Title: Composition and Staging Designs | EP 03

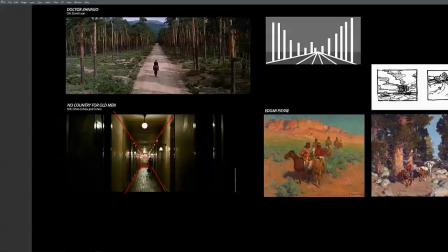4:18 This is a hallway, so you're gonna get perspective lines regardless. But to tell your story of hero character entering this hotel room, could be possible danger. This is the type of shot that the directors used.
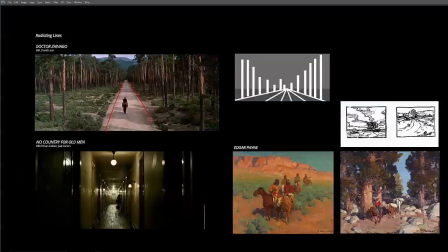4:36 Again, in this instance, the character's walking down, lonely. What kind of feeling is he feeling? Is it balanced? Is it unbalanced? Using the perspective lines to tell a story as our character heads
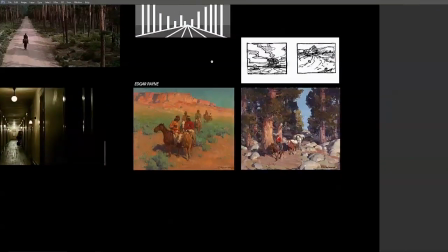4:53 into the road. So Edgar Payne, how he used it in his, again, having
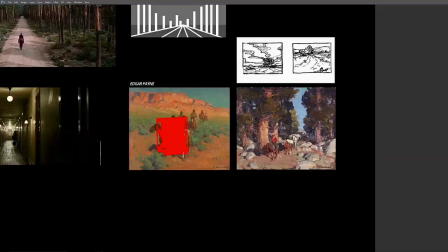5:03 this being your focal point, being the biggest shape right in frame, having lines radiate to it can be used even, straight through, creating that line
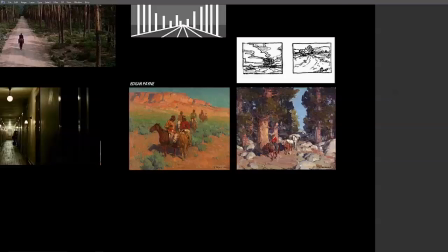5:19 with elements in your painting. This is less literal than both of these two examples and this simple one,
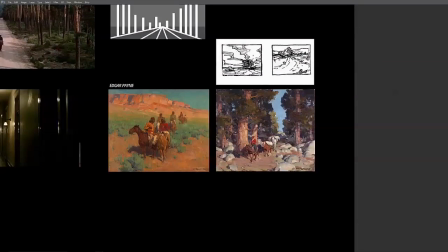5:28 more along the lines of what he's storyboarded in these little thumbnails.
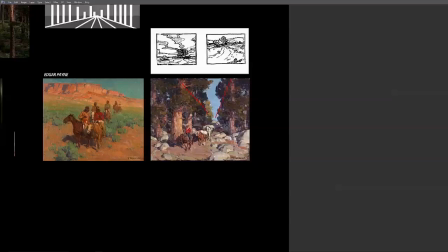5:35 Another example of using radiating lines to bring our focal area down to here. All kind of different examples of how to use it creatively. Now let's take a look at
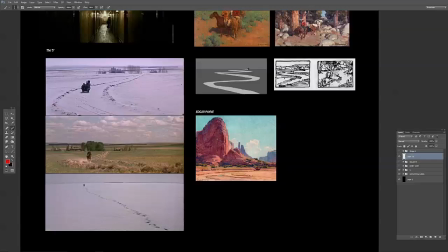5:53 another design called the S. Now this one again is pretty standard, used everywhere. You've seen it a million times. And it's just a shape that guides you through the frame, takes you back, adds a lot of depth.
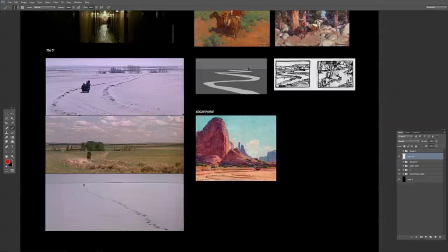6:09 And it's a pretty literal kind of visual cue straight to your focal area, right? Because you have lines directing you straight to it while creating depth. So it's kind of cool to use, and you can mix it with other ones, as we'll take a look at.
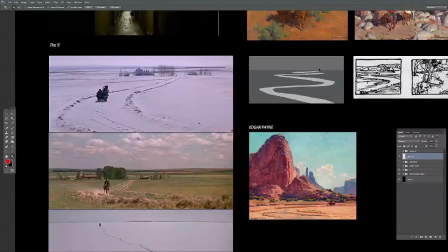6:28 So in the examples, it's usually obviously someone traveling on a road of some kind or a path. So that's usually the examples you get, and this is exactly it. We have obviously our travelers going into
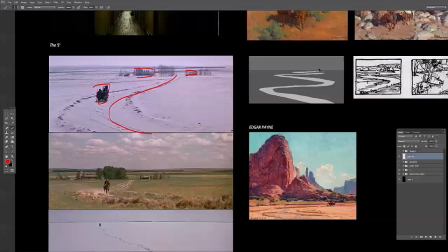6:46 these houses here, and of course this is the end destination, and we have our eyes kind of have to follow where the characters are going and kind of look at the final resting place.
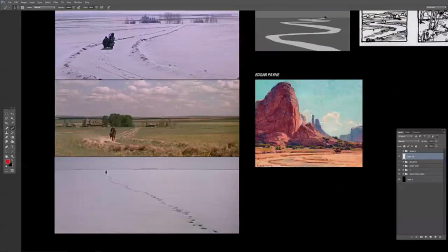7:03 Same thing here.
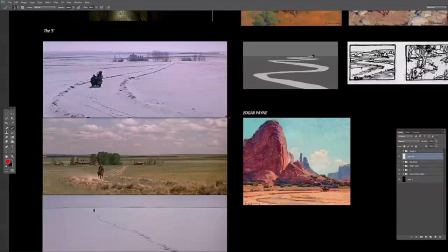7:06 And one thing you want to avoid is having your S's start right from the corner of the frame. Kind of push it a little off or up. Don't start it right from the corner.
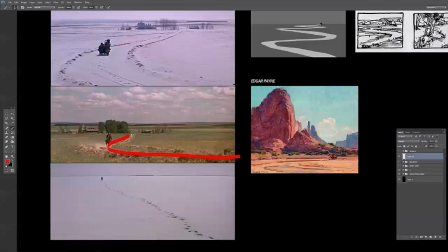7:21 Just an odd thing to do. So here's another example, kind of the same area but in the summertime, and kind of creates a lot of depth while telling the story of
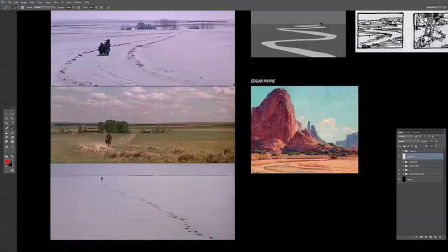7:36 location and the character traveling now to, I believe goes further down into that frame,
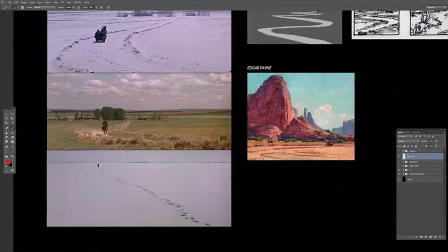7:45 but leaving his loved ones to seek something else, as you'll find out when you when you see the movie. But another example. But you can see there's also, it's not just a plain like what I did here.
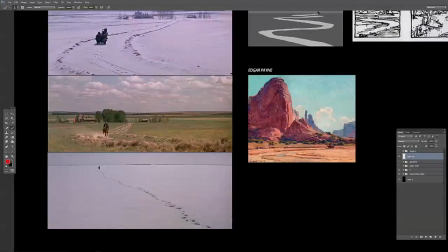7:59 This is the super simple breakdown of it, but there's always something else in the frame to kind of breaking it up and adding interest. It's never just a literal S and going up. So don't take it literally.
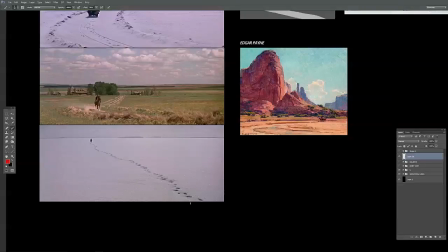8:14 Here's a simple, very simple,
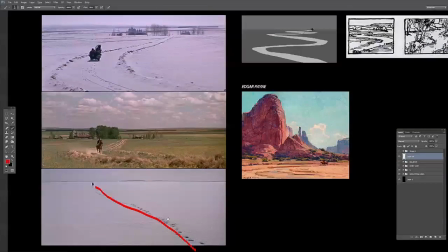8:19 maybe even a radiating line too.